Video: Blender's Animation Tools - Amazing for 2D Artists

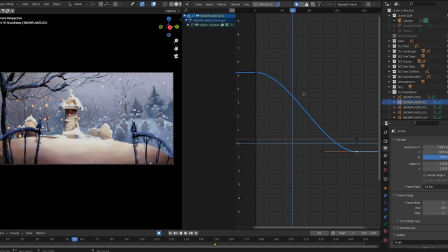(4:08)
Okay, one thing about this snowflake animation, I'll convert this window into a graph editor, and here we can see the snowflake's downward motion represented. By default, the motion accelerates and decelerates, which of course is unnatural for snowflakes, this line should be linear.
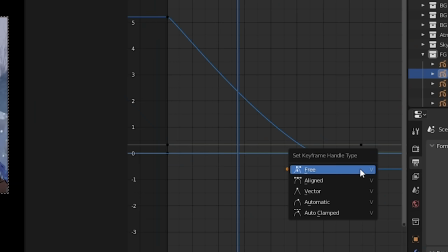(4:23)
With each keyframe, I'll just grab these handles and drag them in. Or if you want it perfectly linear, select a keyframe and press V, and change the handle type to Vector.
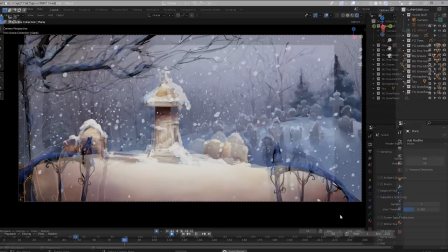(4:33)
Stylistically, one thing you might want to try with your grease pencil objects is give them a noise modifier.
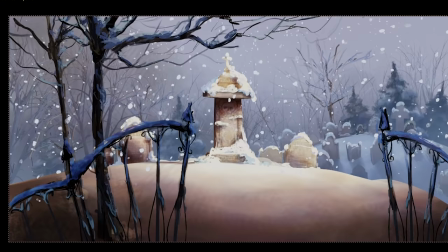(4:38)
You can adjust the amount of noise here. Now watch the left gate object as I play the animation.
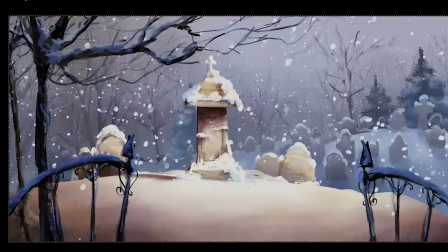(4:43)
It's got a bit of wobble to it. It might help add interest to a moving painting, especially if I'm blurring that out in post.
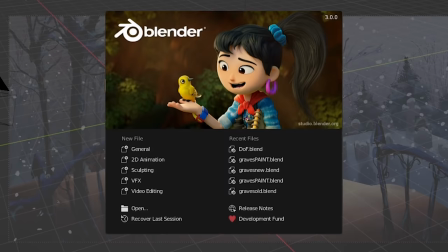(4:50)
Okay, it's time to put a character in there, and I'm gonna do it with Blender's 2D animation tools.
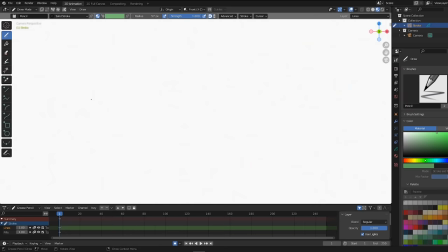(4:55)
When you open Blender, you can choose a 2D animation workspace. This is what the layout looks like. And of course, the idea here is you can draw a frame, change your frame down here in the timeline, and continue drawing frames until you have an animation.
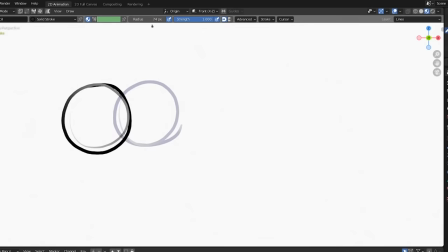(5:08)
Auto key is turned on, and that's what makes this possible. Just like other modes, use F to change your brush size, which you could also do up here with this slider.
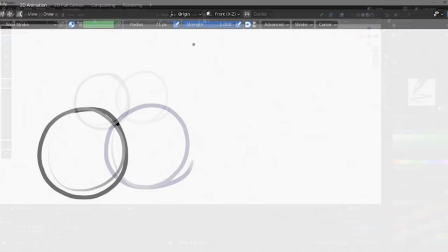(5:16)
This slider here is opacity. These buttons toggle pen pressure.
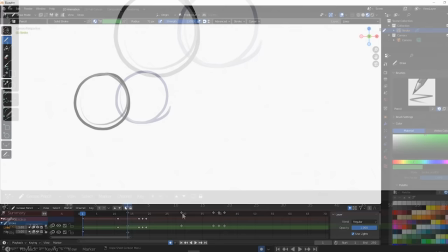(5:20)
In my timeline, I'll zoom into my keyframes by dragging this bar, and I can just click and drag them to change the timing of my animation.
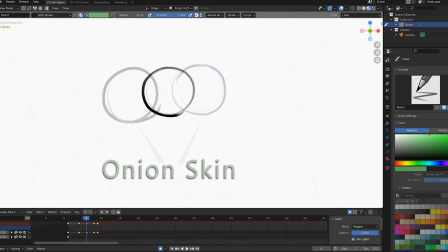(5:27)
Shift spacebar to play, and shift spacebar to stop. Alright, by default, onion skinning is active, which are those transparent previews of neighboring keyframes.
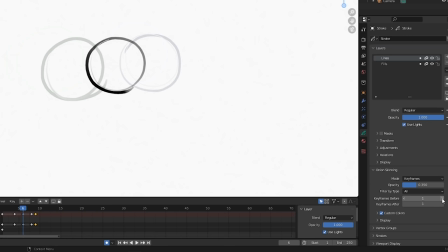(5:37)
Go into the grease pencil menu here, and you can control their opacity as well as how many keyframes before or after it displays.
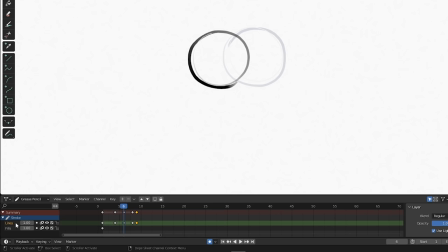(5:44)
You can toggle onion skinning altogether with these icons here. So Blender gives you two layers which it has pre-named lines and fills.
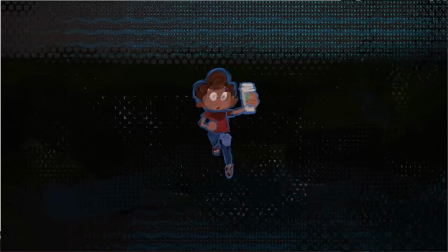(5:52)
Those layers can be interacted with up here. We'll further explore this area a bit later.
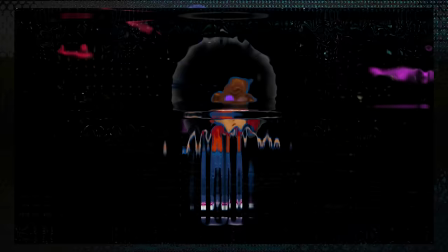(5:57)
So, the character I'll be animating is my unpaid intern. Intern! What have you done?
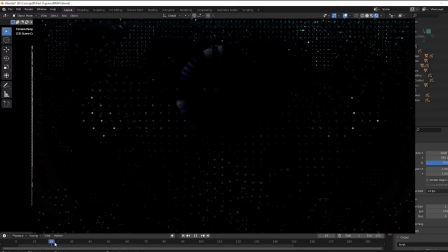(6:04)
Which you might recognize from my 10 minutes to better painting series.
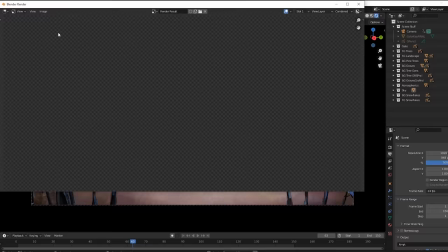(6:07)
Now it'll be useful to have a background image to draw on top of, so I'll find a frame somewhere in the middle of my camera move, go to render render image, and save this out.
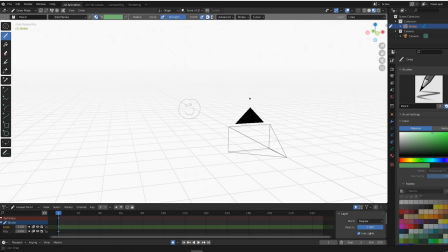(6:16)
Now I've started a brand new 2D animation blender file. It looks different, but this is just a normal blender scene, as you can see here.
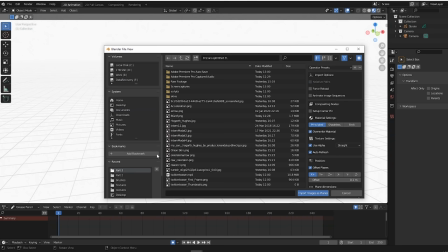(6:23)
It's just a camera looking at a grease pencil object. So I'll switch into object mode, add my background image using images as planes, just like I did in part 2.
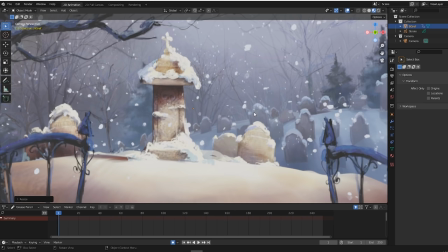(6:32)
There it is, and I'll push S to scale it up a bit.
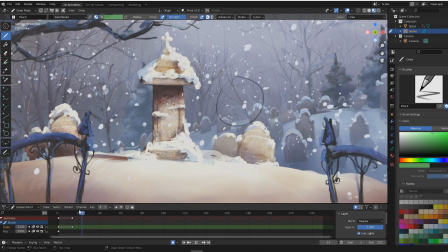(6:35)
Then I can go back into the camera view, select my grease pencil object up here, tab back into draw mode, and I can basically start animating.
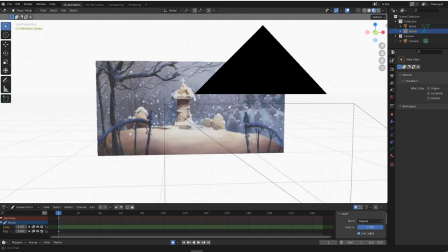(6:42)
I want that background reference to be more faded though.
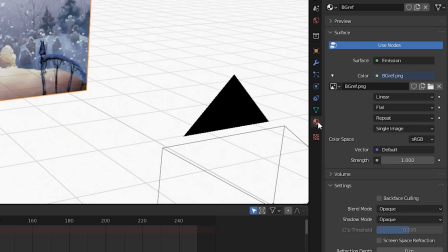(6:45)
So I'll switch back into object mode, middle mouse navigate out here, select my background and go into the materials tab.
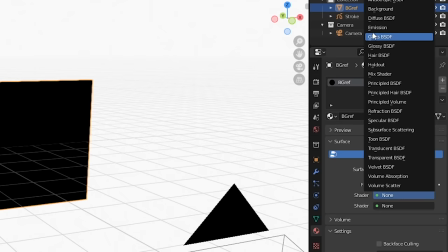(6:52)
Change our usual emission shader to a mix shader. That gives us two shader slots here.
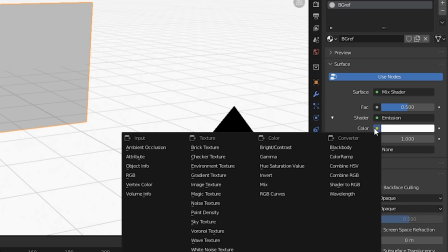(6:57)
Change the first shader back to emission, set the color to an image texture, and you'll find the BG reference preloaded here.
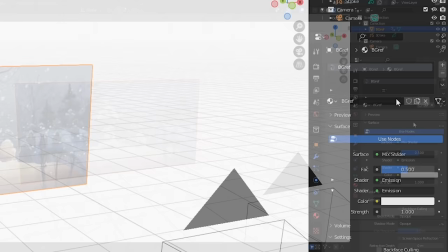(7:04)
So I'll collapse this first shader, then the second shader is just set to emission, and here I can just play with the color.
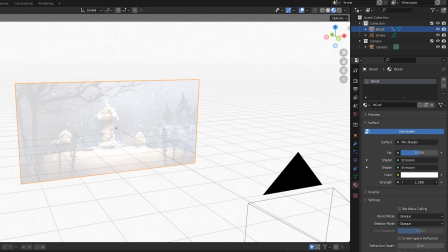(7:10)
I'll choose white of course, then I have this handy little strength slider to mix them.
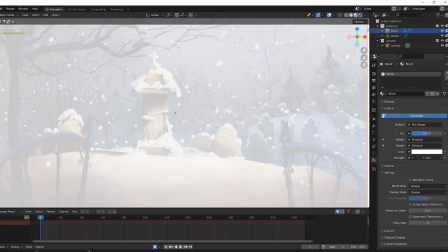(7:15)
Now I can go back into the camera view with numpad 0, set the mix shader to my liking, select the grease pencil object, back into draw mode, and here we go.
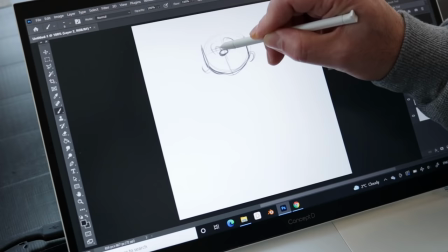(7:24)
I'm ready to start animating. Alright, just a quick aside. When drawing for animation, you want to make sure your characters have very simple underlying shapes.
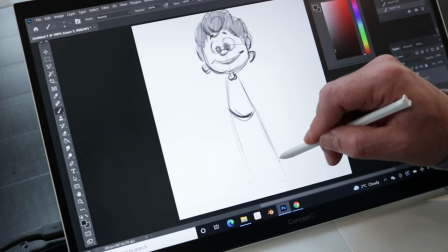(7:32)
The intern's head is basically a bunch of circles, and his body is equally simple. You can see here I'm able to define a whole side of his body with just one line.
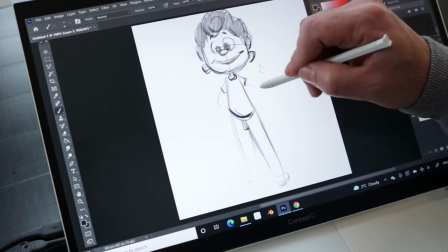(7:41)
That makes animation a lot easier. A simple design means your forms are easier to track from frame to frame.
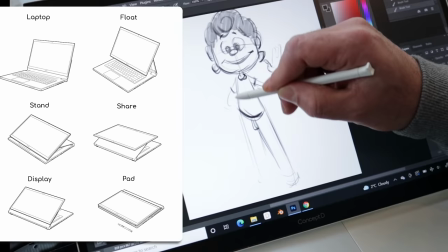(7:47)
The ConceptD is a joy to work with.
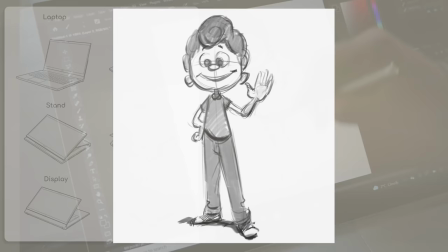(7:49)
The mechanics of the easel allow for many different screen rotations, and it always feels solid, no flimsy wobbling of the screen.
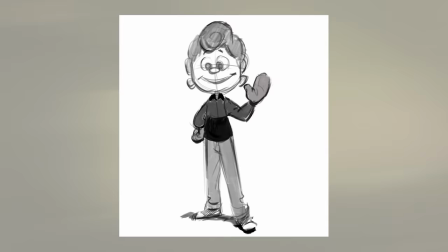(7:57)
Alright, so there's my basic character design, and because he's outdoors, I'll have to fit him with a jacket.
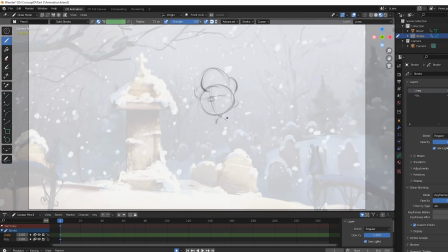(8:02)
Something like that. Maybe some mitts too. Alright, so my animation process is quite improvise-y. In animation lingo, this is something called a straight-ahead approach. Basically, I'll start with a pose that I think should probably be there.